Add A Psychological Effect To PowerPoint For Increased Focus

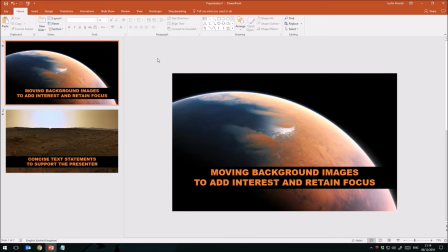[0:00]
Hello, in this tutorial I'm going to show you how you can draw your audience in to your PowerPoint presentation and hold their attention with a very simple but very effective technique. Let me show you this presentation here that I've got.
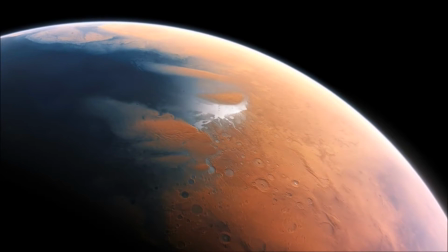[0:14]
I've used a very powerful background image, but what you'll notice is that I haven't used a static background image.
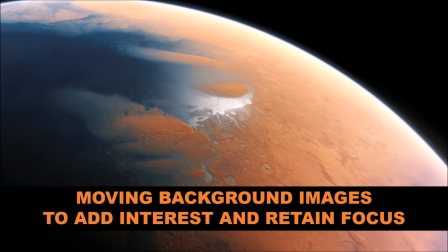[0:22]
We're slowly zooming in on that image, and that draws the audience in psychologically.
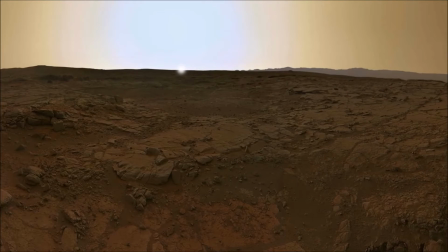[0:30]
Moving from one picture to another, one slide to another,
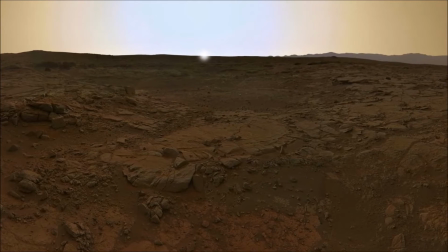[0:34]
and just drawing the audience in closer and closer just holds their attention that little bit more than a static image would.
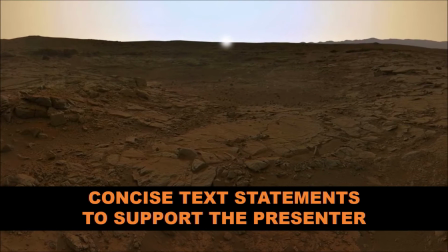[0:41]
They're looking for that detail that they're being focusing towards.
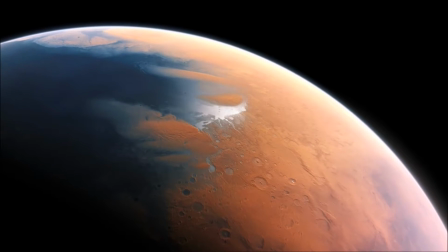[0:45]
So I'm going to show you in this tutorial how you can create this effect and how you can draw your audience more powerfully into your presentation.
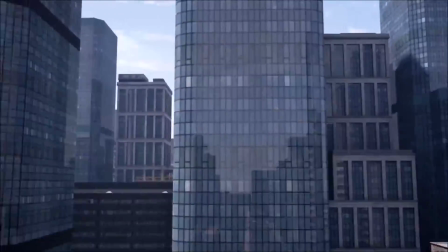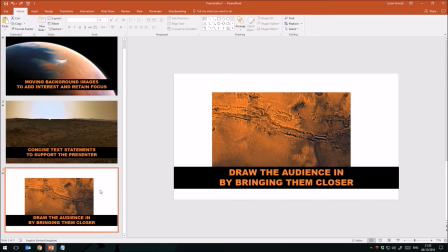[1:01]
So what I've done here is to add another slide to my presentation, and I've simply got an image here which is of high quality.
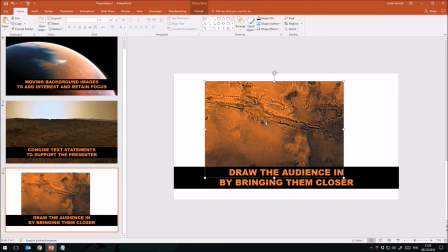[1:09]
Now what I recommend that you do is to use high quality large images, because those are going to create the best quality effect, because you're zooming in on the image, and the more you zoom in on an image, the more you'll start to lose that fine detail and it will become fuzzy if it's not a high resolution image.
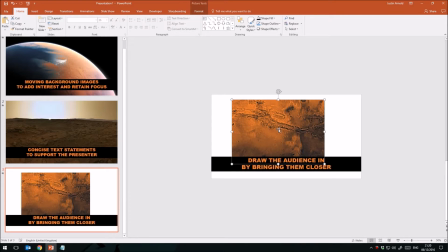[1:29]
So first of all, what I'm going to do is just zoom out slightly on this one, and I'm going to create this image.
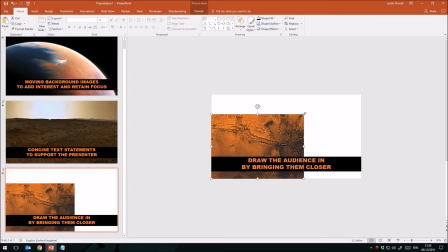[1:36]
It's a large high resolution image.
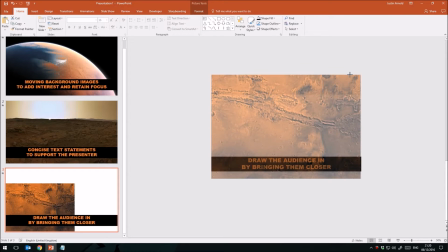[1:38]
I'm going to create it as a background by just simply increasing the size of it so that it fills the whole width of my slide.
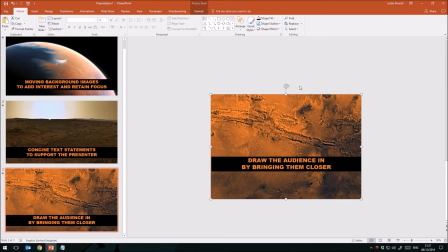[1:47]
I'm going to sort of bring it in there, I think around the top of the image. So at the moment, if I was to present this slide,
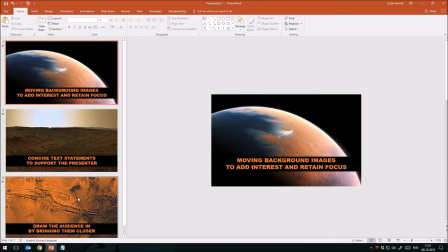[1:55]
it would simply, oops, a little bit too quick there, it would simply look like that.
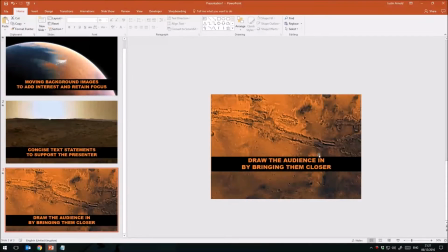[2:01]
It would have a single background image and it wouldn't be moving. So what I need to do now is to create an animation where the animation enlarges this image and draws us in further towards a detail within the image.
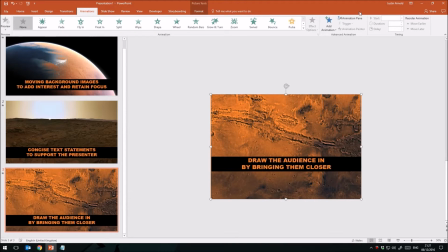[2:19]
So we go up to animations at the top, and what I'm going to do is open up the animation pane.
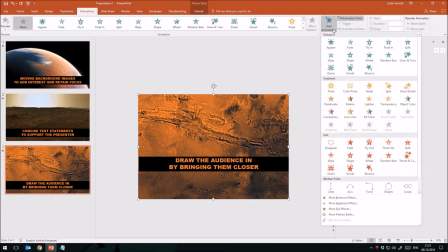[2:26]
So if I open this up and then click on Add Animation, the one that we're looking for is within emphasis. The green animations are of course for entrance, the red for exit. We don't want either of those.
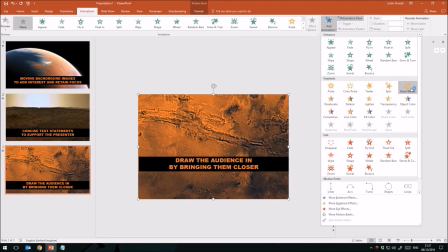[2:40]
The image is already on the screen. So we're going to head over to Grow Shrink in the emphasis selection. Click on that. You'll see that it happens at a fairly fast rate. We want to slow that down considerably. So here in the animation pane, we can see that animation has just been added.
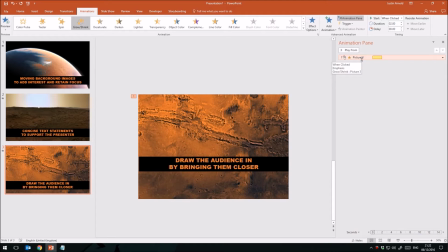[2:59]
It's the yellow bar here, and this particular animation is selected because it has this peach colored background. Up here in the toolbar, I can now start to edit the speed that transition, that zoom effect happens.
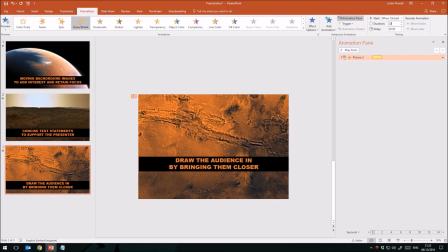[3:14]
The duration of this, I'm going to change that to 20 seconds, so from 2 seconds to 20 seconds. You'll see this yellow bar now has massively increased. I'm also going to change the trigger here. Normally this animation would initiate when you click the image.
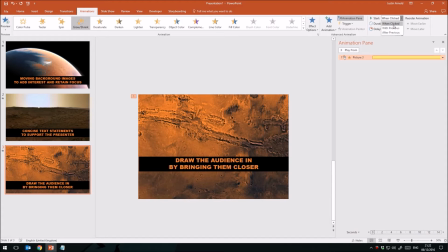[3:32]
I'm going to change that and simply choose with previous. So as soon as we go onto this slide, that image will slowly start to zoom. Now I've got some text on here. I'd like to have that appear a little later on in the slide, as you saw in the demonstration.
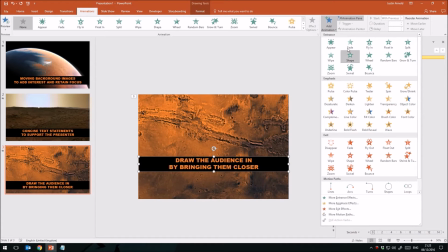[3:48]
And that's fairly easy. I'm going to go to Add Animation, and I'm going to choose Fade to fade that in, to keep it fairly gentle. And what I'm going to do with this one is to have this appear with the previous animation.
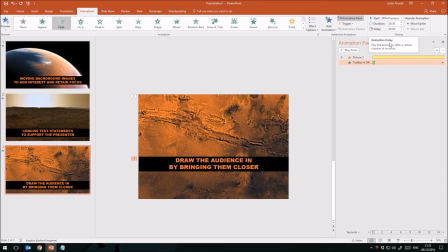[4:04]
So I want it to occur at the same time as my zoom, but I'm going to put in a delay.